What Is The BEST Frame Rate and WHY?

A 25 frames per second video will appear smooth to the human eye, and this is because 25 frames per second provides enough visual information to create
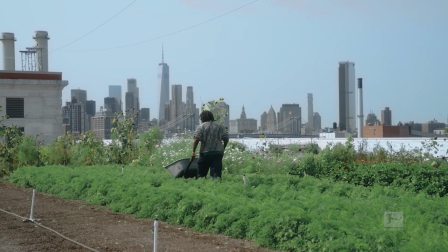249s
the illusion of motion without overwhelming the brain with too much data.
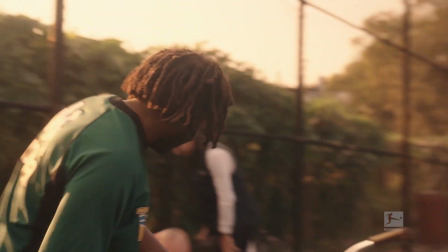255s
That means that 25 frames per second gives a natural amount of motion blur. You can use 25 frames per second for basically everything, but it depends on what kind of story you're trying to tell and what kind of creative decisions there have been made. If you follow someone in real time, for example, think about The Fly on the Wall, documentary style.
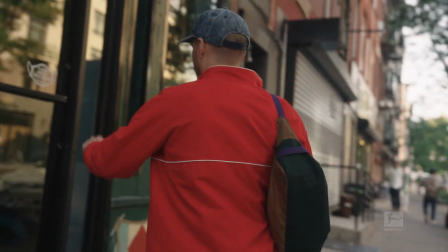275s
You want to give the viewer the feeling that they're in the same room as a subject. This will all be shot in 25 frames per second.
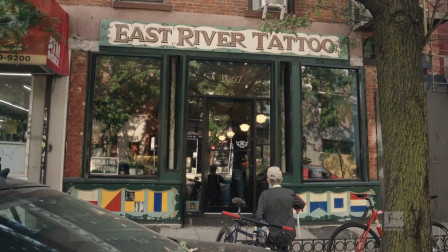282s
And that's because this frame rate provides a smooth and natural look to the video content, which can help to enhance the viewer's engagement with the subject. Now, take documentary filmmaking as an example. So a documentary is mostly filmed in 25 frames per second, as this provides a smooth and natural look to the content. But the question is, when would you use 50 and 100 frames per second?
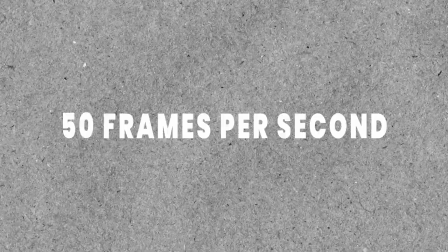306s
Well, let's start with 50 frames per second. 50 frames per second is often referred to as high frame rate. It's double the standard of 25 frames and it provides an even smoother viewing experience.
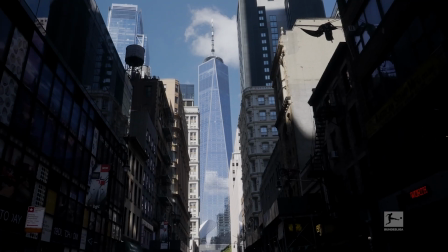316s
This will give you the option to slow down your footage with 50%, resulting in smooth slow motion shots.
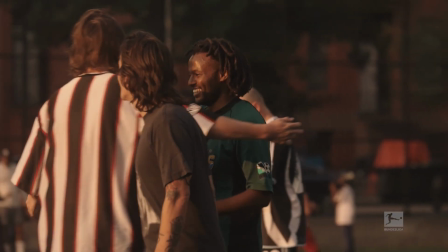323s
This frame rate is commonly used in sport broadcasting, for example, in action movies, video games, and that's because the increased frame rate makes it easier to capture fast-moving action, because there's less motion blur. But why is there less motion blur? Well, that has to do with the shutter speed when filming.
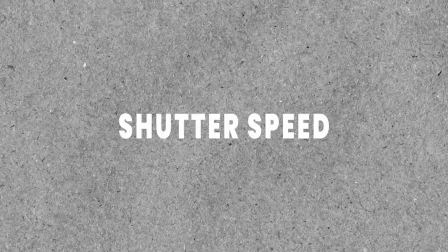342s
Let me quickly explain. Shutter speed refers to how long the camera shutter is open. The longer the shutter is open, the more light will enter the sensor.
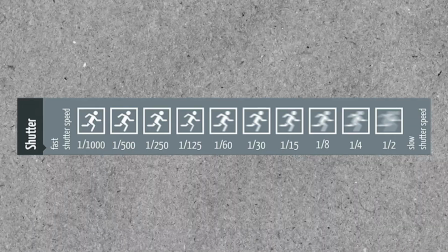350s
So shutter speed also affects motion blur, with the slower shutter speeds resulting in more motion blur and faster shutter speeds resulting in less motion blur. So how do I make sure that I always have the right shutter speed? Well, there's a simple trick, a rule, to always get the shutter speed right. It's super simple and it's a 180-degree shutter rule,
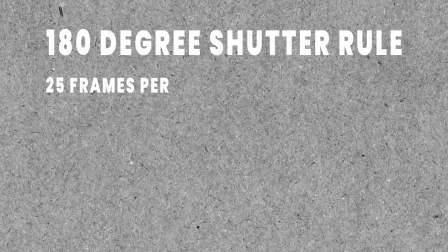372s
which means if I'm shooting normal footage at 25 frames per second, my shutter speed has to be double the amount, so 1/50. Now I would like to shoot something in slow motion, let's say 50 frames, so in post I have the ability to slow it down with 50%.
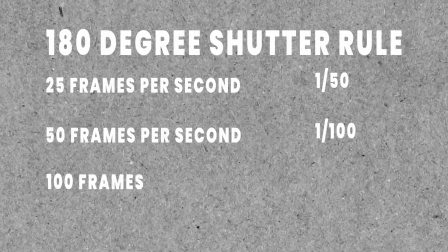386s
50 frames per second means a shutter of 1/100. The same goes for super slow motion.
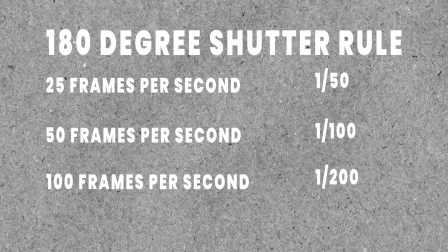393s
When I'm shooting in 100 frames per second, the shutter needs to be 1/200. Always ask yourself why you shoot in certain frame rates. Don't be the guy, don't be the one who shoots everything in slow motion just to have the option to slow it down in post, because the difference is visible.
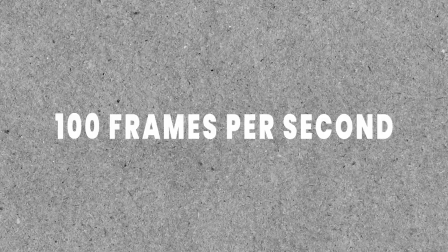409s
We move on to 100 frames per second. 100 frames per second is an extremely high frame rate that is not commonly used for everyday video. However, it can be incredibly useful for slow motion footage.
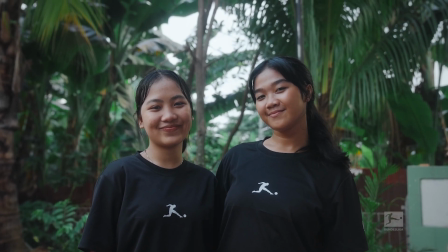422s
When played back at a slower frame rate, for example 25 frames, you can slow down the footage by 400%, so 4 times. The footage will appear smooth and detailed. Filming extreme sports at 100 frames or higher can create a sense of awe and wonder for the viewer, showcasing the physical feats, the skills of the athletes. Or also, for example, nature.
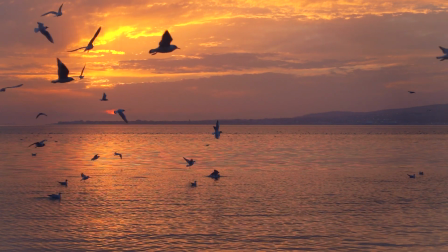445s
Slow motion footage can be used to showcase the beauty and the detail of natural phenomena, such as a bird flying through the sky or a little movement in a flower because of the wind.
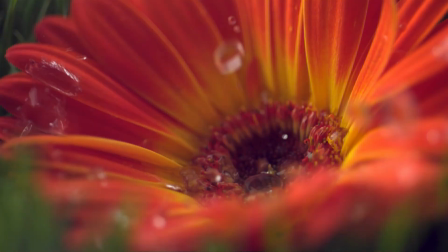456s
And this can help draw the viewer into the scene and helping them appreciate the intricate details of the natural world. In conclusion, choosing the right frame rates of your video production is important to achieve the desired look and feel of your content. While 20 frames per second is the most commonly used frame rate, 50 and 100 frames per second can be useful in certain situations. So next time, think, what kind of story am I trying to tell? What do I want the viewer to feel? And choose the frame rate accordingly. Thank you so much for watching, and I'll see you in the next one.